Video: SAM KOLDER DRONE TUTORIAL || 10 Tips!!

So for rule number one, steady movements. The key to that is just being very light with the stick here on the remote control. You never want to jerk it or do any of this.
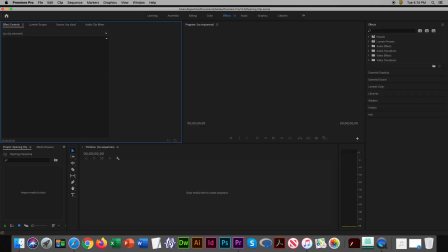93s
Up on Premiere Pro here, I'm going to input a clip that I want to use for the opening clip.
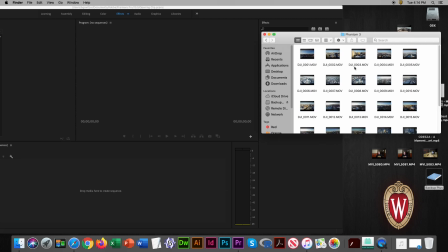99s
I'm going to find one that's like nice and smooth, just a slow riser. It's moving forward, but it's also slowly rising.
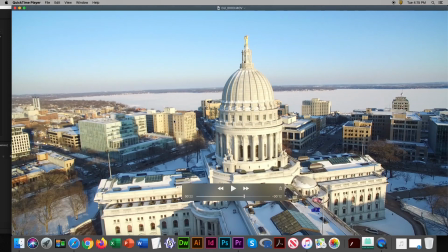105s
This clip is perfect. It has a little wobble at the end, but we can kind of cut that out.
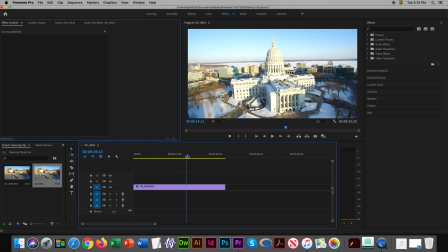110s
I'm going to start a little later because the exposure was a little off towards the beginning of the clip. I'm going to cut it so that it looked good. Right now it's moving a little slow, but as you can see, it's perfect. It's nice, slowly rising.
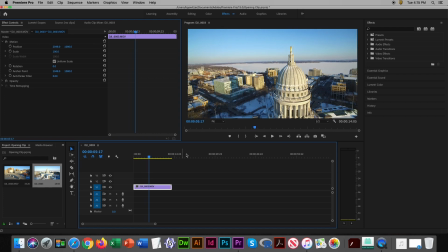122s
There's no camera movement to it, just the dead straight, not much movement to it.
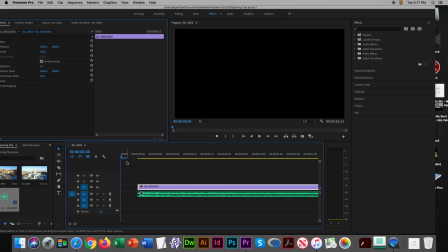127s
I'm going to add the music to it. Right now it's a little slow.
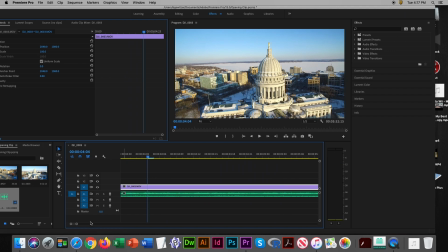131s
I think if I turn it up to about 150, the speed, then it'll be a little more like a pop.
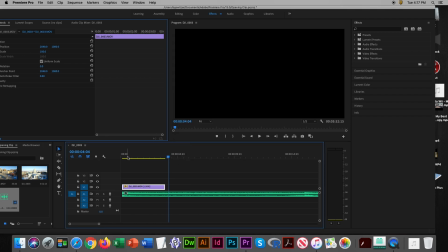137s
This song has like a pop to the beginning, so we want to make sure that it really stands out and it really brings the audience in.
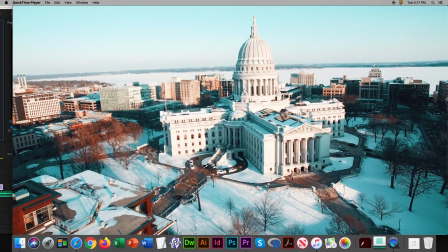146s
So this is what it looks like. As you can see, it's just not much camera movement, but simple is good, especially in this situation.
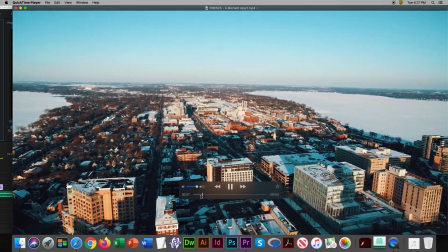153s
If I put a lot of camera movement to it, then it wouldn't be as cinematic.
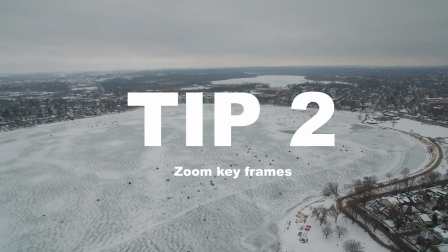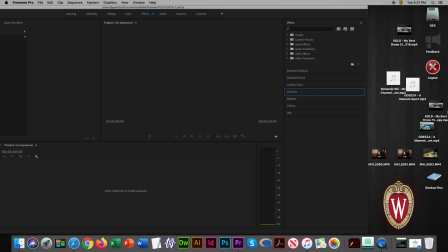162s
Alright, so we're going to open up Premiere Pro here. We are going to grab a clip that we want to use for this.
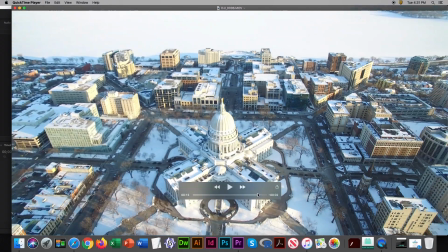168s
I'm going to use this clip. It's kind of just circling the Capitol building, but the camera and the drone is also rotating.
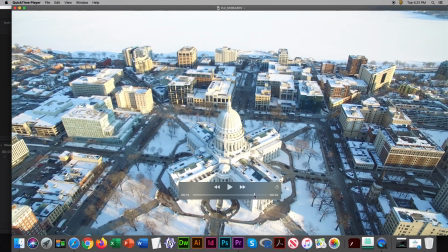175s
So it's not just like going from left to right. It also has some camera movement to it.
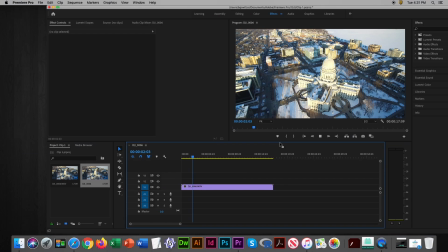179s
And when you have this camera movement kind of circling one object, this is when I love to do the zoom in like keyframes.
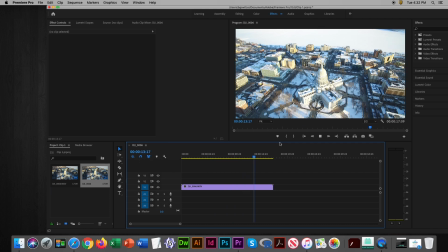187s
But so for right now, as you can see, it's a little wobbly and it's zooming like out and to the left.
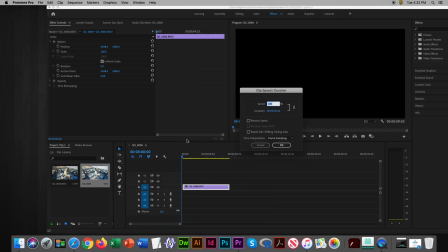193s
What I want to do is I am going to go to speed duration. I'm going to reverse the speed so that now we're going to be zooming
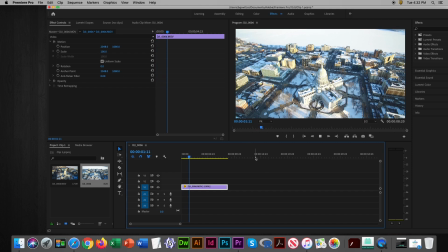202s
in towards the Capitol building and like focusing on the Capitol building rather than zooming out.
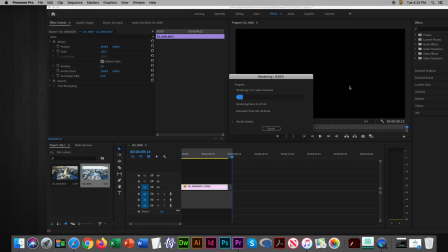207s
So as you can see now, it's rotating closer to the Capitol building. I'm going to render it so that we can play it back because it's going to be super laggy if we don't.
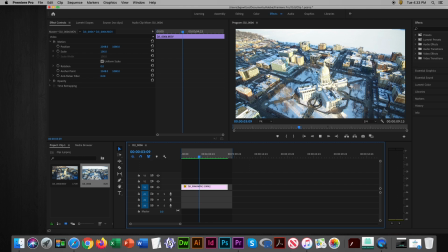215s
So yeah, it's looking pretty good already. I mean, we didn't do anything to it yet, and it's already looking pretty like cinematic.
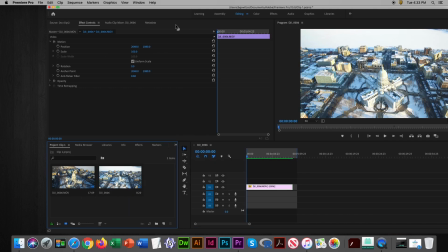222s
We still got a lot to do though. So first we're gonna go into effects. We are gonna go to effects control, click on the clip. We're gonna go to scale, toggle the keyframe, get it going. So right now it's at 100 at the beginning of the clip.
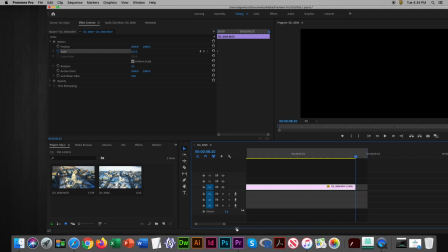235s
And we're gonna go towards the end of the clip. I'm gonna make sure our cursor is on the very last keyframe, and then we're gonna zoom in a little bit.
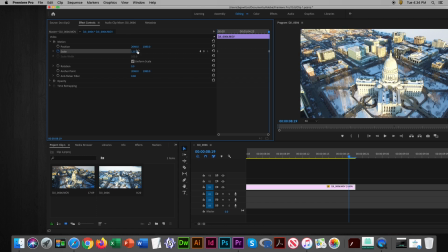242s
Instead of 100, we're gonna let's go to 120. Let's try that out. So that way, so now the clip is gonna slowly zoom in over time,
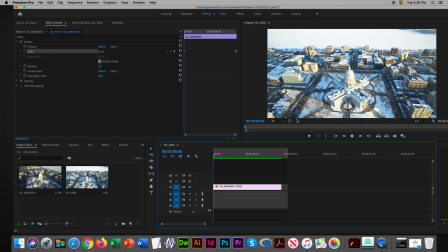251s
linear in a linear progression from the beginning of the clip to the end of the clip. It's gonna go from a scale of 100 to a scale of 120,
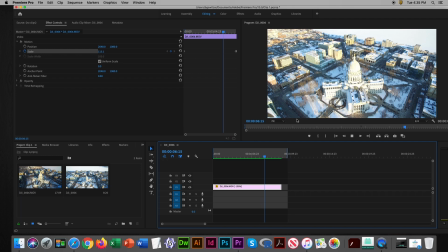258s
which is zooming in. And as you can see, as it zooms in, it's kind of focusing on the Capitol building, which I love. If it was just a random, just like zooming in video, it would look kind of stupid, but because we're focusing on an object,
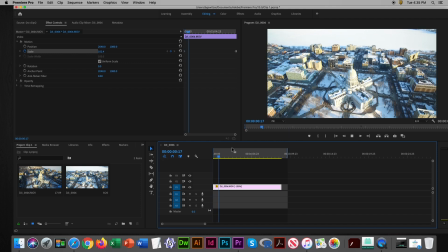270s
it's zooming in on the Capitol building. I just changed it to 130 to make it a little more dramatic.
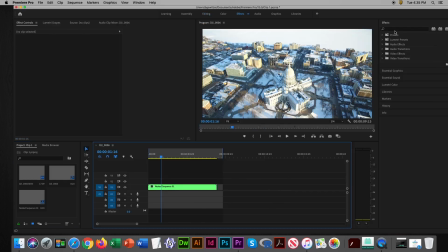276s
I'm also going to nest it, and I'm going to add warp stabilizer in order to make it a little more smooth, a little more cinematic, because as you can see, there's a little camera shake to it. So we're going to add warp stabilizer. I'm going to speed that up. This warp stabilizer is kind of slept on in drone videos.
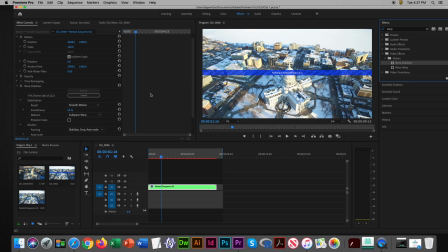294s
I think it helps a lot, but a lot of creators don't really use it. I definitely suggest warp stabilizer. Once again, I'm going to render it because, yeah, it's super laggy.
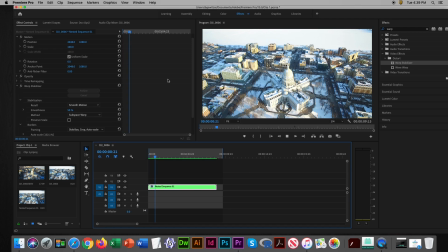312s
All right, so that's pretty much our finished product. That's looking really good.
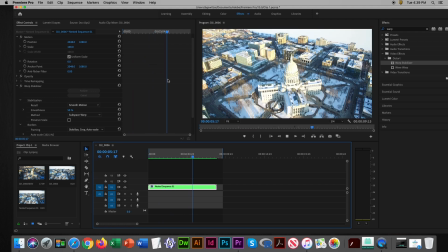316s
It's focusing right on the Capitol building, super smooth, zooming in, and this is what it looks like color graded.
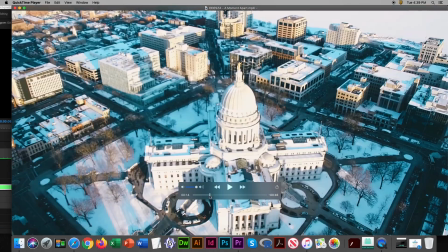323s
Yeah, I love that shot. That's probably my favorite shot in the whole clip.